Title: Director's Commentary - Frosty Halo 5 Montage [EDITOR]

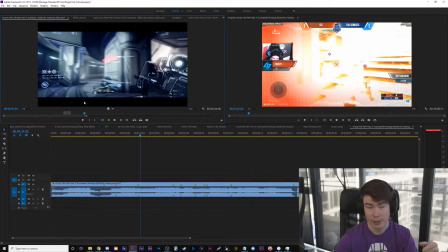So if you want to see some of that, I do have a video on my channel that has all his clips, even ones I didn't include in the montage. Because some of them are just like cool movement and kills, but it really shows off his style and what he brought to Halo 5.
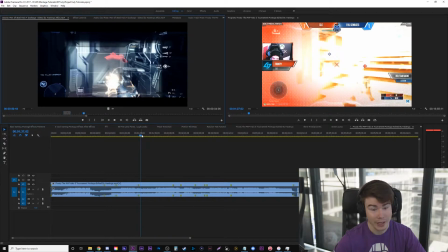So the first hard part of the montage is I had to literally watch every Halo 5 tournament he was ever in.
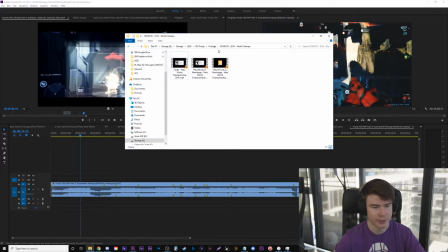And it took months just to go through it all, because it's really just took hours to watch all of this stuff, right? And then I would organize it into clips, and then from there I could start editing. So I have a lot, I think the whole project, let's see... is yes, 791 gigs, because I wanted to keep it at least good quality.
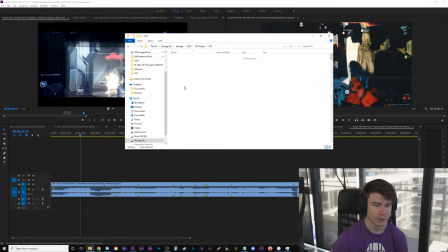And a lot of that will be because the visual effects folder and me playing with tons of effects, just going crazy with it.
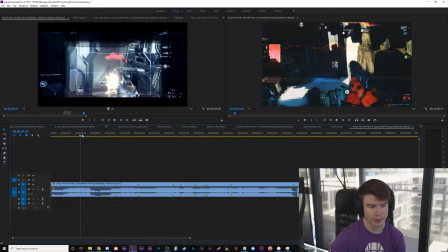But yeah, the first hardest task was getting the footage, because I had to watch it all, cap it all, organize it. Another big thing I struggled with is because I wanted to play the whole video in sequential order, as you'll see it says
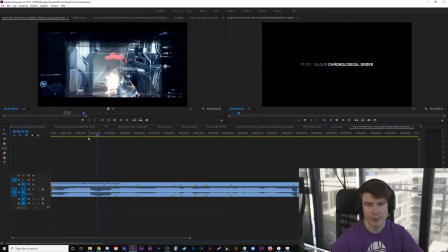story told in chronological order, I guess, is the syncing. Because when you edit a montage, at least for me, syncing is like the main thing. I focus on putting the best clips at the best part of the song, or like you can see the waveforms here. This is like a part where the song dips and has a big impact.
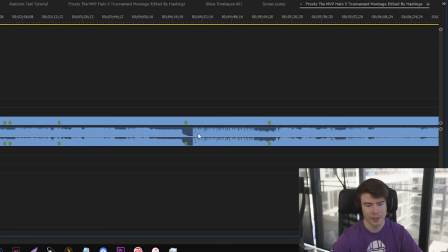That's where I would focus on putting the best clip with the ending sniper shot.
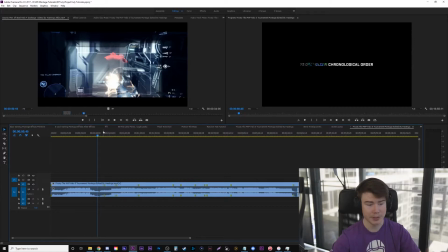But because I'm telling the story in chronological order, I'm forced to put these clips in a particular order, and I have to try to edit and sync it the best way I can there. So I think I did a good job, and it still flows very well, but there obviously are some parts of this montage that are slower,
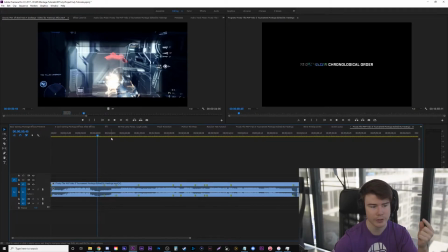some that show a lot more gameplay, that show a lot more IRL footage, like actual clips of Frosty, just to help fill in the gaps so that I could sync the rest of it.
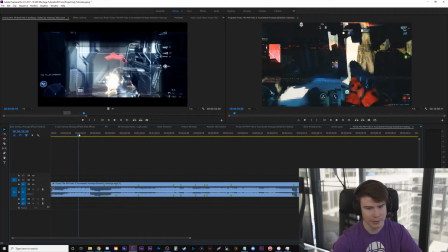So I've rambled a long time, but let's get into it. So those are some of the issues before getting started.
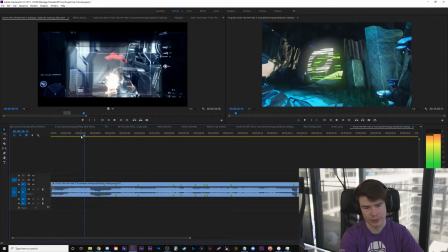Show each team he was on, CLG, Optic, Tox,
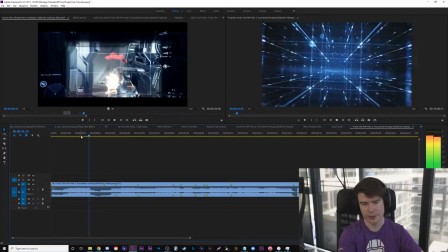the amazing 3D work again, which really just carries the intro and makes the entire video much, much better.
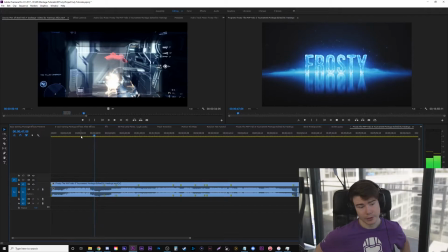That makes it really professional. I'd pay a lot of money for that.
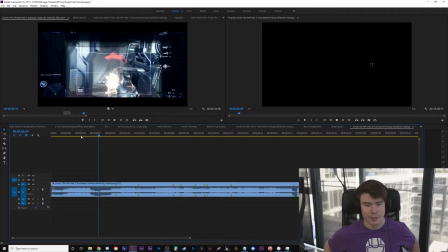Maybe not a lot, but a decent bit just for a Halo montage, but I think it's worth it.
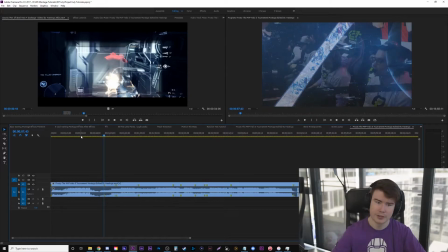It looks amazing. So this one here, I actually just play all the IRL footage in reverse order.
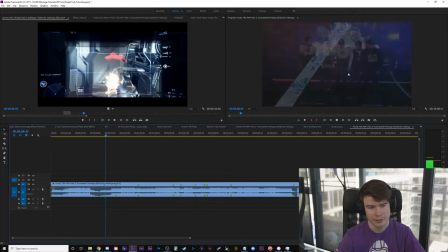So you can see it's rewinding 2018, 2017, 2016. Nothing fancy, kind of just wanted to get into the gameplay here. So we start off in 2016, and here are some camera angles. One thing to note is I actually didn't have, I went a little further.
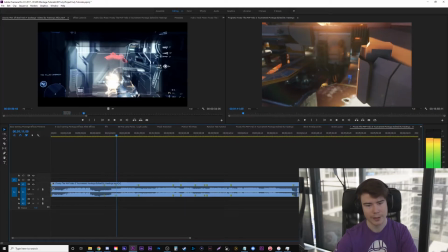These angles I had originally were just some Spartans walking around, and I got feedback from John Unishek, so the guy who works at 343. He said, hey, it would be more interesting if they were sprinting, and he's obviously right, because walking around just looked kind of funny.
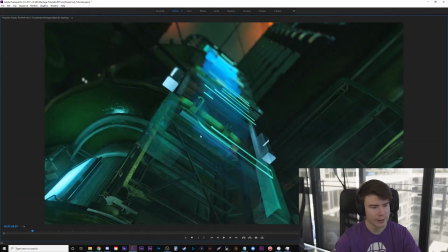Man, look at that angle looks. That is clean. So I'll play it in full screen, actually. That makes a lot more sense. But it just looks clean. Just add a little depth of field. Ooh. All right.
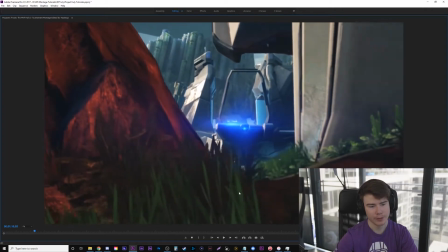All these shots have depth of field on it, which means if I back it up here slowly, it's out of focus there, and the foreground's in focus.
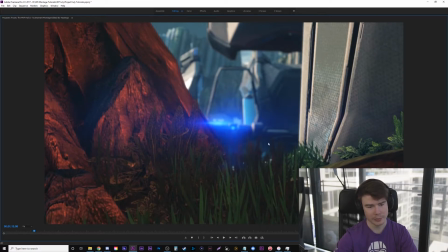So I had to rotoscope or mask around. You can even see some of the grass isn't really properly masked, because how are you going to do that individually? So it's just a blur here, but really you don't notice it unless you're pausing like how I am.
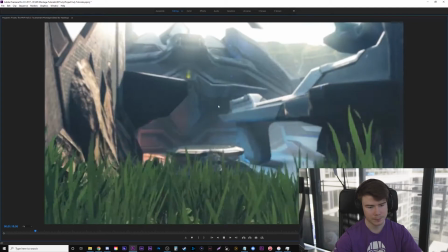Now the foreground's slightly out of focus and the background's in focus. Same thing here, background's out of focus, foreground's in focus.
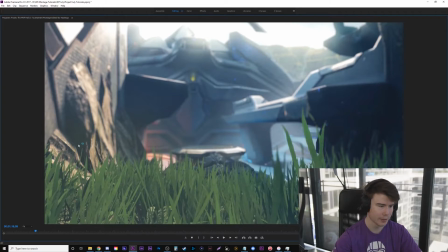Again, with the grass blades, if you pause, you're going to see there's issues, because that's just impossible to mask all that every time.
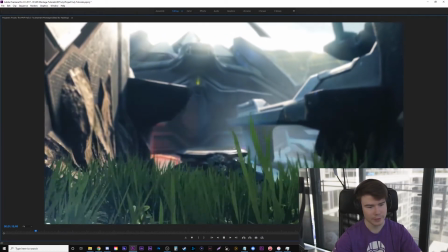But as it's playing full speed, you probably don't notice it. And that's a beautiful one.
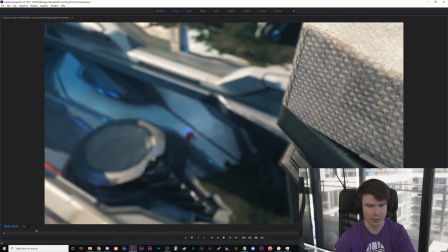Super easy to mask that, because it's just like hard lines. There's some crazy grass in the foreground.
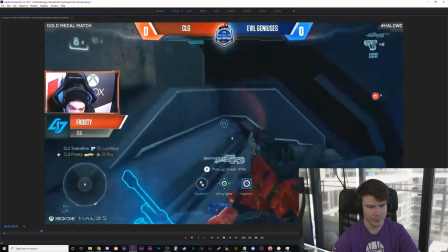We'll just play it through. But basically, kills this guy, picks up the sniper, then I use the motion of him picking up the sniper to cutting to this clip.
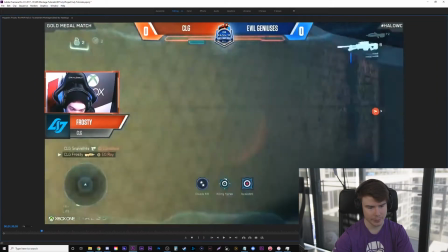So it looks like it's a fluid motion, but really it's him picking up the sniper. And look at it, cuts to him going up with the sniper on a different clip.
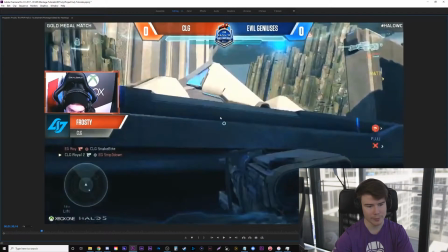It's like a few seconds later, but just cutting on action, which I have tutorials for on my channel.
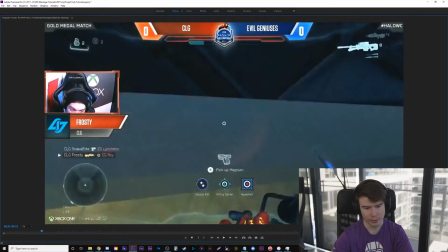So not only is it the same action of a sniper moving upward because he's picking up a sniper, but he physically is moving upward as well.
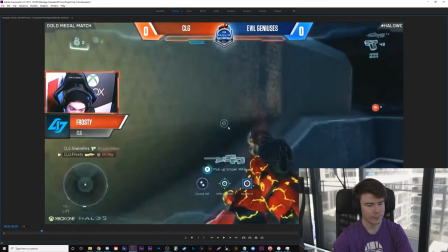So you can cut on that and it makes it smooth. I'll play it back a little bit here so you can see in full motion.
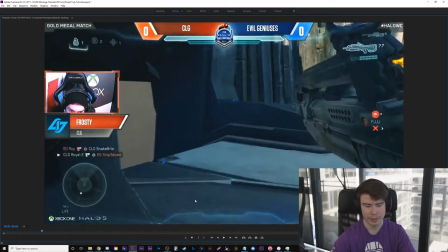Another trick is that's obviously on the beat of the music. So as there's a beat, as I punch my mic, the cut is right there. So all these things together help hide cuts and make it smoother and improve your flow. Here's another example.
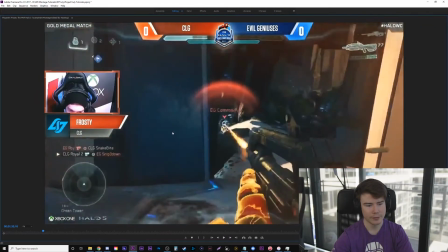Kind of pause it too soon, but he starts whipping to the left. He does like a thrust to the left, and this pillar in the foreground is going to the right.
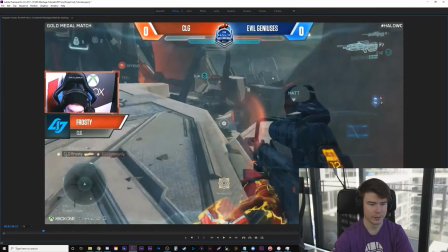And we cut. I think we might do a fade. Yeah, where he's going to the left and then scoping in, and there's a pillar somewhat on the right side.
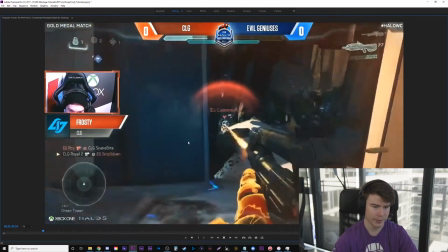So just little things like that, if you keep in mind, you can really make it smoother. Same thing here, boom.
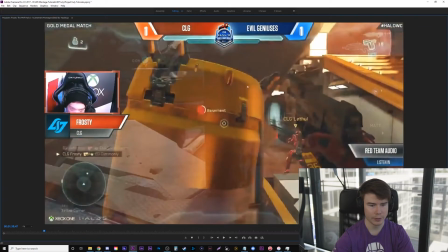He gets the shot and he whips to the right with a pillar again in the foreground, and it cuts to him whipping to the right with a pillar going left on the foreground.
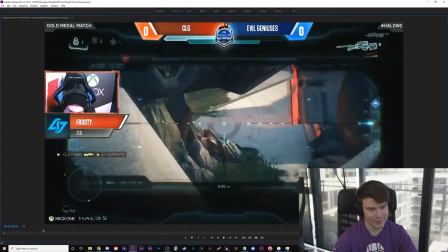I don't want to break all of that down, but all of that is cutting on action. I have a tutorial called Editing Flow, but that is combining several different things together. So where your eye is, which I have a tutorial on following the eye or leading the eye and cutting on action.
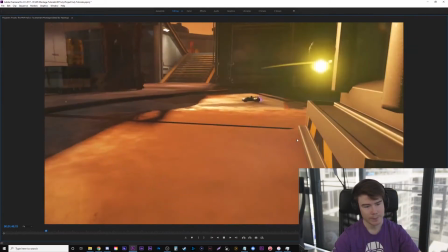Just keeping it smooth. Now, like any Halo 5 montage, especially because this is tournament footage, there are no angles.
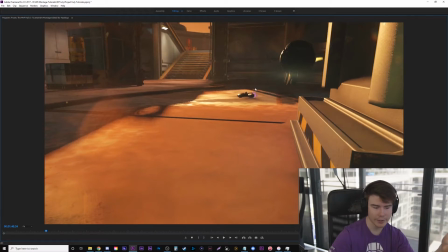So I have to recreate all of these angles, which is the downside of making any Halo montage after Halo 4, basically. Because the Halo theater mode in the new ones, or at least in Halo 5 here, doesn't let you save clips, so you have to recreate all this, and it's a huge, huge reason for a downturn in Halo content,
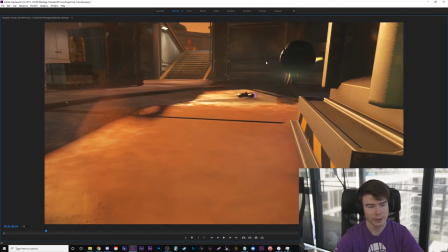and hopefully they fix that with Halo Infinite and let you save clips and record them.
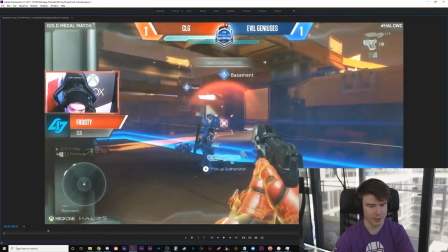So I wasn't too sure if I wanted to use a lot of flares. You can see there's a light flare as he gets the shot here and it goes in slow motion, because in my snipe down montage,
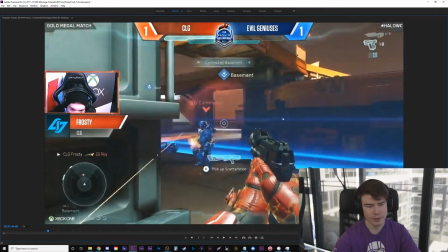I feel like I overused flares and lens streaks and it just looked a little too much, or light streaks, I should say. And it was too much and too distracting. But in this one, I try to make it really, really subtle, really, if I could speak.
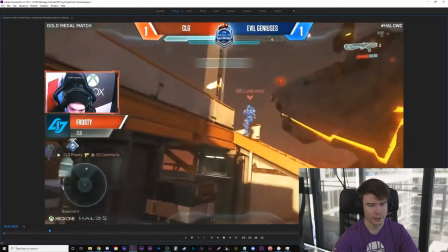So there's some throughout, you'll see mixed here. Like right here, when it slow-mos, there's a little flare on the side right there.
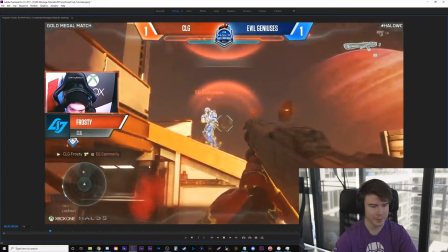These are kind of last minute things I added.
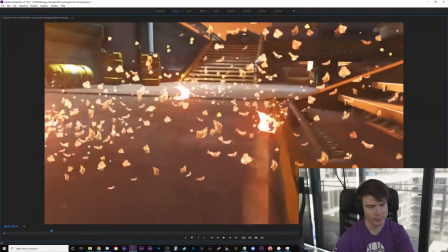As he kills him, falls, and there's a little flare on the side. So let me back this up. Now, I was just recording this by myself, so you can kind of see the spoiler here.
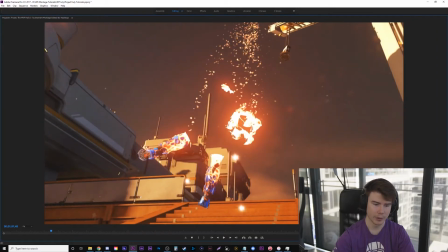There's one of those pulse grenades, basically the Forerunner grenade.
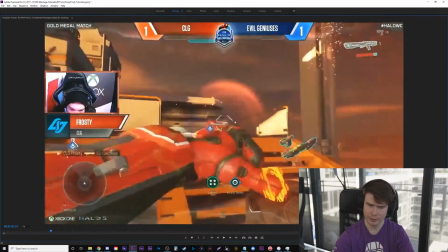And to get the shot of this guy getting disintegrated, this guy falling to pieces, I can't speak today, from the scatter shock, which
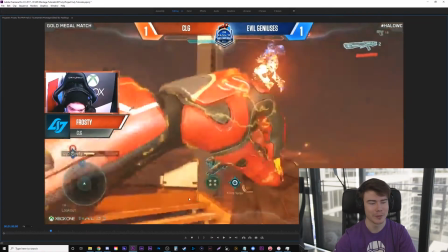disintegrates the guy, all I did was throw down a pulse grenade and just run and jump into it right here.
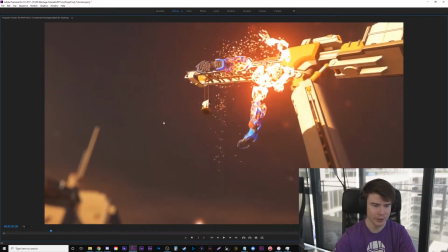And then it caused that. So you can kind of see the spoilers of that right there. Also, you can see that this is out of focus and this is in focus, just a rough mask to create some depth of field.
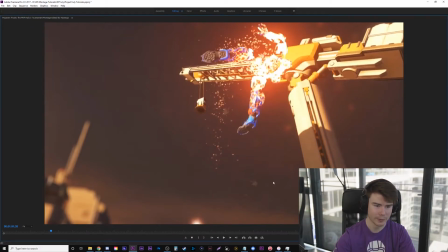You can't really see where the mask is because this is all gray, but there's a blur here. Very subtle.
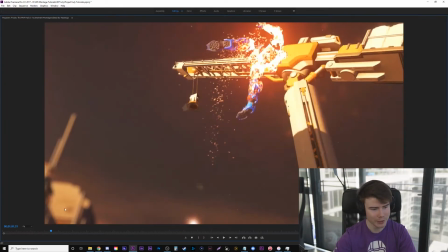No one will probably ever notice that. And I put the extra time in to do that, but hey, it's there, whatever.
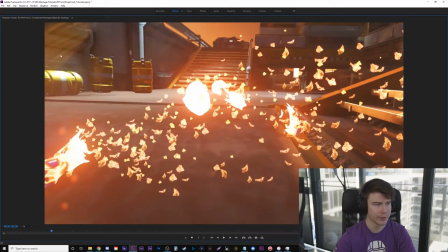And then, yeah, the lens flares I was talking about, there's a light one on the side here because you're getting these bright things closer to camera.
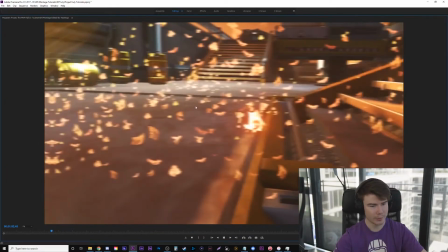So I add a light flare. They kind of do this cop-out transition. I love the shot.
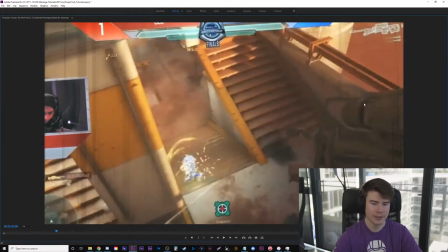But if you want to learn how to make these line effects, I just look on my channel, a tutorial called Anime Lines.
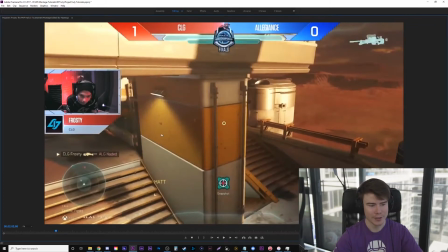Obviously inspired by anime, just kind of motion lines to make things more fast, I guess, energetic.
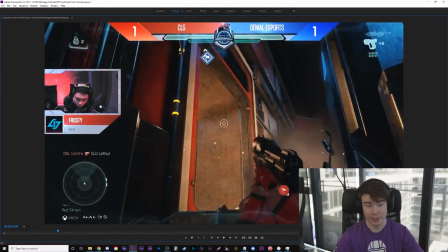So I've never got any questions on this, but this shot here is literally him just throwing the flag and then dodging a bunch of shots and dodging grenades.
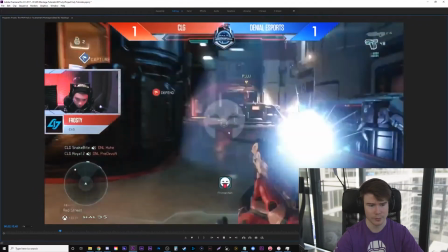And people were like, well, why? You just show a distraction medal. Is it really that cool?
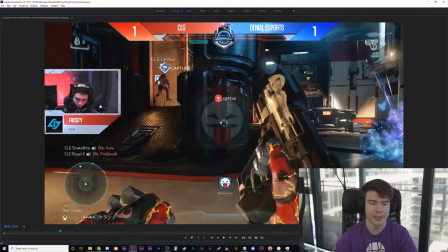But a thing I struggled with earlier on is Frosty does amazing, amazing movement and mobility plays in Halo 5.
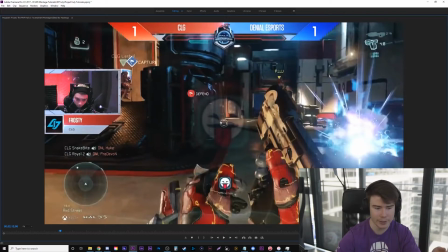Tons of that I wish I could showcase, but it doesn't really fit into a montage because it's just him moving around.